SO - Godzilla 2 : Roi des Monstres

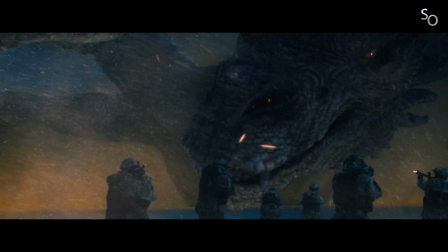(24:38)
Alors autant vous dire que c'est pas le cas ici, la musique étant omniprésente.
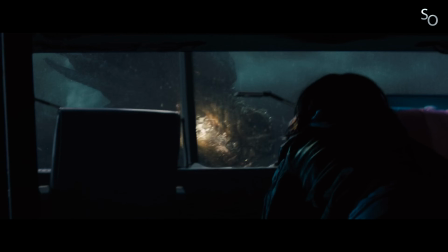(24:41)
Et si Bjorn McCreary fait du bon boulot comme à son habitude, il aurait été judicieux d'aménager quelques moments de calme pour faire naître la tension.
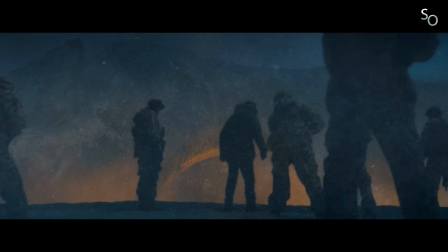(24:47)
Tu nous manques, Gareth. Principalement tourné sur fond bleu, Godzilla est donc en grande partie conçu à partir d'effets visuels, qui comprennent beaucoup d'effets atmosphériques.
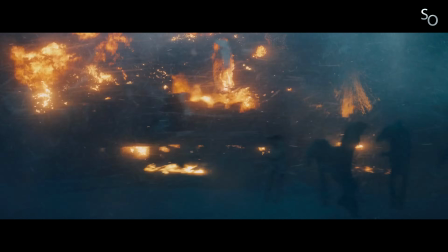(24:54)
Des effets auxquels Dougherty tenait énormément pour apporter plus de réalisme aux images, en renforçant la présence physique des kaiju.
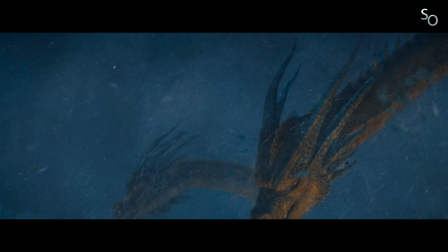(25:00)
Sauf que si je comprends l'intention, le résultat ne suit pas. Pluie, éclairs, tempête de neige, fumée, lave, bien dosée, il est vrai que ces effets peuvent apporter une véritable plus-value à l'image.
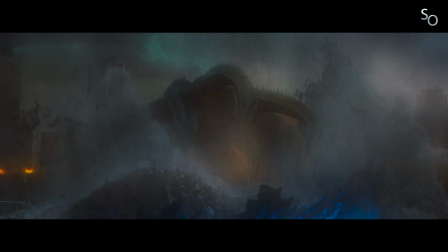(25:08)
Voir des gouttes d'eau ruisseler sur la peau des titans, voir la fumée qu'ils laissent dans leur sillage, c'est une excellente façon de les intégrer naturellement à leur environnement.
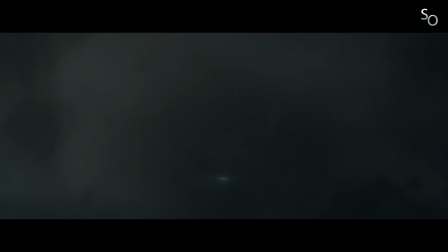(25:15)
Sauf qu'ici, ces effets ont tendance à être plus envahissants qu'autre chose, empêchant par conséquent de véritablement apprécier l'imagerie du film.
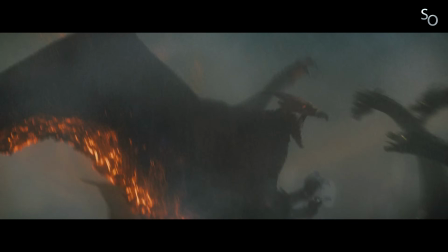(25:21)
C'est pas moche, mais c'est surchargé. Par conséquent, si l'intention de base était d'obtenir plus de réalisme à l'image, le résultat est à l'opposé, puisque noyé dans un véritable déluge d'effets visuels.
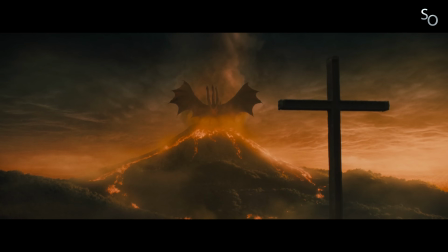(25:29)
Et si on ressent effectivement que Dougherty et son directeur photo Lawrence Sher ont porté une attention particulière à la colorimétrie, probablement inspirée par le travail de Wout Roberts et Larry Fong sur Kong Skull Island,
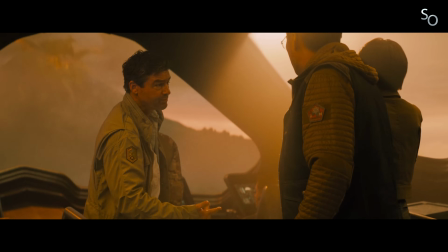(25:38)
le résultat pêche là aussi par un manque de subtilité. Tout baigne dans le jaune, le bleu ou le rouge, sans demi-mesure.
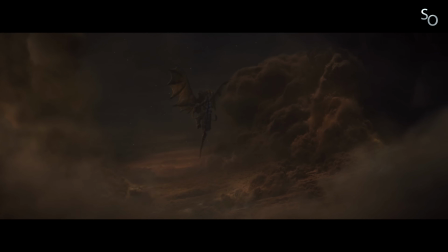(25:43)
Heureusement, ça et là, on a quand même droit à quelques plans très réussis, que ce soit dans la gestion de la lumière, des couleurs ou des compositions, on est face à de superbes tableaux.
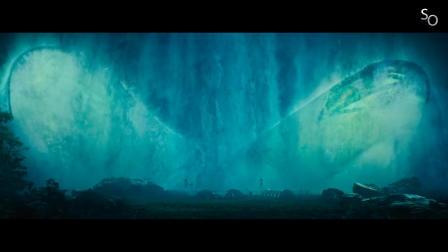(25:52)
Je pense notamment à la naissance de Mothra, dont la bioluminescence nous offre une séquence vraiment magnifique pour le coup.
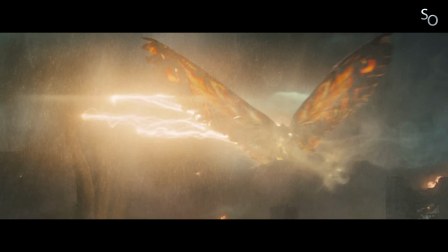(25:56)
Malheureusement, ces quelques points positifs ne suffisent pas à faire de ce King of the Monsters autre chose qu'un gros bordel visuel.
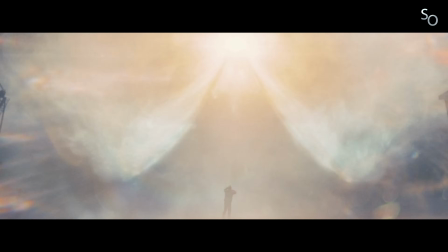(26:02)
Le cas Mothra est d'ailleurs assez intéressant à explorer, car malgré son temps de présence à l'écran très limité, c'est elle qui nous offre les plans les plus marquants.
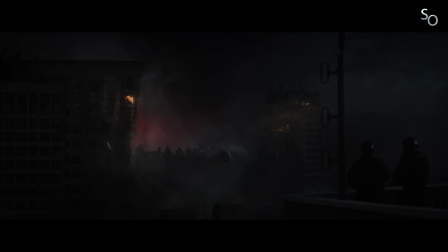(26:08)
Tiens donc, ça me rappelle un truc. C'est exactement la façon dont Edwards abordait les kaiju dans le premier film.
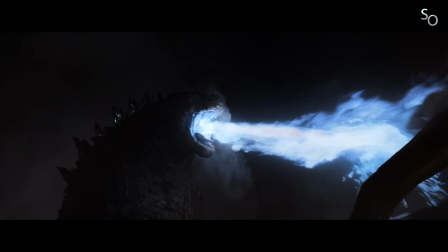(26:13)
On ne les voyait pas souvent, mais quand on les voyait, ces images restaient gravées dans nos mémoires. Malheureusement, dans cette suite, il n'y a pas grand-chose de véritablement marquant. Est-ce qu'il se rattrape au niveau du scénario? Bien sûr que non. Un an d'écriture pour ça? Vraiment?
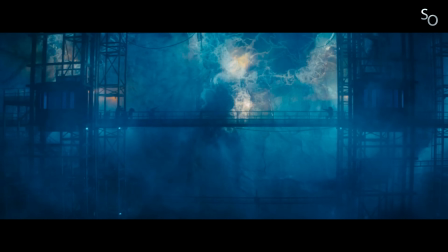(26:25)
Non, parce qu'on est sur du basique de chez basique là. Alors pour résumer, un gros monstre très méchant est réveillé par des illuminés, Godzilla doit l'affronter,
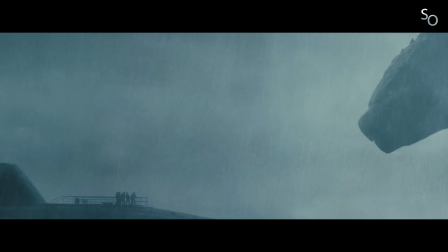(26:31)
d'autres kaiju rejoignent le combat en cours de route, au milieu de tout ce bordel, les humains tentent de servir à quelque chose mais bon c'est chaud,
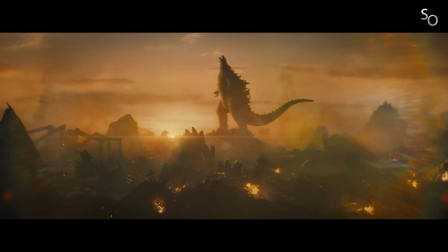(26:36)
ils sont petits, et à la fin, les gentils gagnent. Pardon pour les spoilers. A l'origine, Godzilla King of the Monsters devait avoir non pas une, mais deux scènes post-génériques.
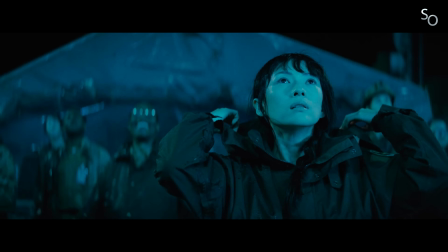(26:47)
Dans la seconde, le personnage incarné par Zhang Ziyi retrouvait sa sœur jumelle dans le sous-sol d'un restaurant tokyoïte, qui s'avérait en réalité être un vieux temple similaire à celui aperçu au début du film.
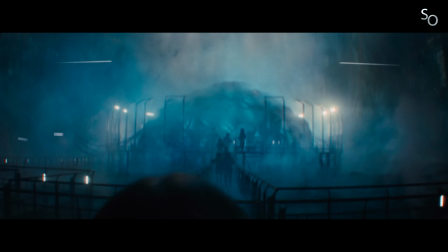(26:55)
Là, les deux personnages faisaient face à deux jeunes jumelles chantant une chanson à un nouvel œuf de Mothra pour le faire éclore, tout en laissant entendre que les deux jeunes filles avaient été choisies pour prendre leur relais.
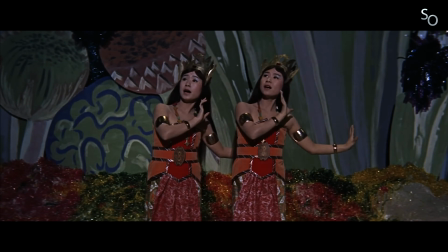(27:04)
Une référence au film de la Toho, dans lesquels Mothra était accompagnée de deux prêtresses jumelles et minuscules. Une séquence écrite, storyboardée et prête à être tournée, mais qui fut malheureusement supprimé, pour la plus grande tristesse de Dougherty.
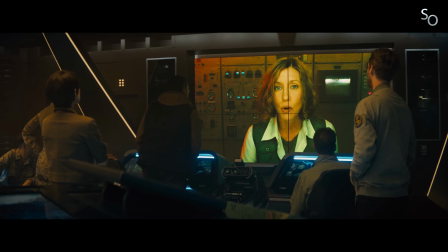(27:19)
Après, si l'histoire était basique mais que les personnages étaient intéressants, ça me dérangerait pas. Sauf que là...
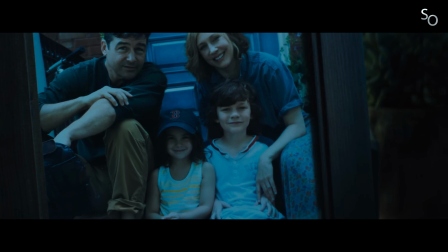(27:26)
Et bah c'est pas la folie de ce côté-là non plus. Au cœur du film, une famille déchirée suite à la mort du jeune fils, Andrew, pendant l'accident de San Francisco. Et en soi, c'est une base dramatique intéressante, qui permet d'explorer les conséquences de la catastrophe du premier film de façon très intimiste.
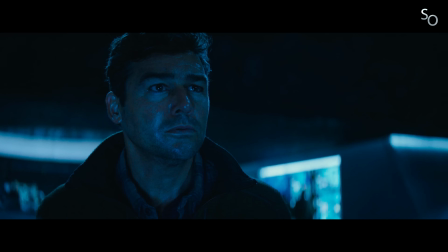(27:38)
Sauf que le film ne fait pas grand-chose d'intéressant à partir de cette base prometteuse. On a d'un côté le papa qui déteste Godzilla, et de l'autre la mère qui pète un câble et qui décide de réveiller les titans pour faire le ménage sur Terre. Au milieu de tout ça, Madison, qui est un petit peu tiraillée entre ses deux parents. Et leur pseudo-développement, je dis pseudo parce que vraiment c'est léger, est prévisible mais d'une force.
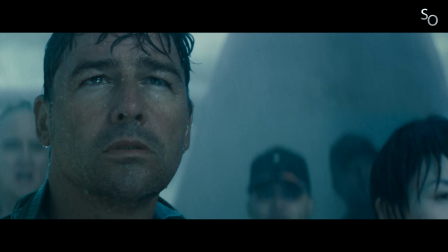(27:54)
Mark va-t-il finalement mettre sa haine de côté et accepter que Godzilla est indispensable pour rétablir l'équilibre?
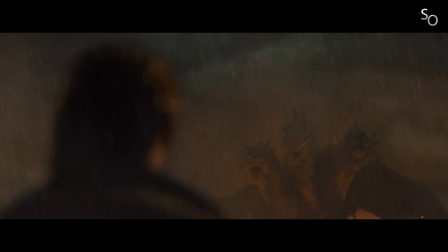(27:59)
Emma va-t-elle finalement réaliser qu'elle a peut-être un poil exagéré et se racheter en se sacrifiant? Madison va-t-elle finalement choisir de rejoindre son père plutôt que sa mère?
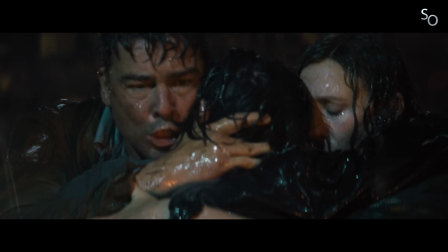(28:06)
J'attends vos réponses en commentaire. C'est cousu de fil blanc donc, et ça part à fond dans tous les clichés possibles. T'avais pas plus cliché comme réplique?
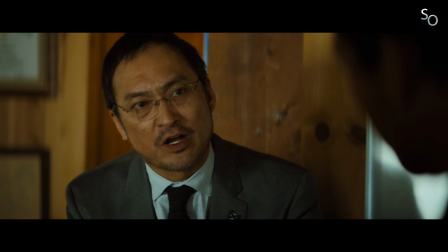(28:14)
De manière générale, les dialogues sont très pauvres, et malheureusement on s'en farcit beaucoup. Non seulement pour l'exposition, mais aussi parce que les personnages ont toujours un truc à dire, putain, même quand ça n'a aucun intérêt.
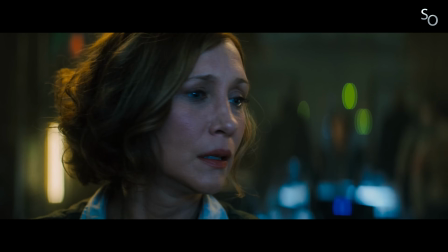(28:22) Hang on, kid!
Ah bah heureusement que t'es là pour lui dire, hein. Parfois on pourrait même se contenter du regard d'un personnage, mais non, ils se sentent quand même obligés de lui faire dire un truc.
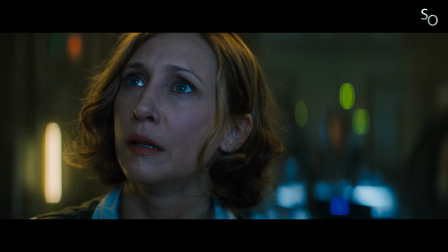(28:30) You're a monster.
Ça serait tellement mieux passé sans parole plutôt qu'avec une réplique aussi évidente.
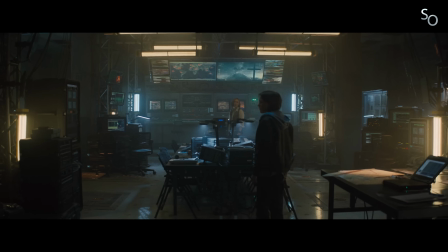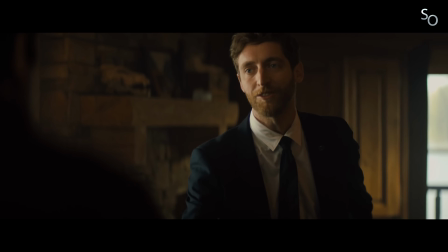(28:41)
Et c'est pas les tentatives d'humour qui vont relever le niveau. C'est encore une fois très mal dosé, et bien évidemment jamais
drôle. Ghidorah. Ghidorah? She's got gonorrhea. Huh?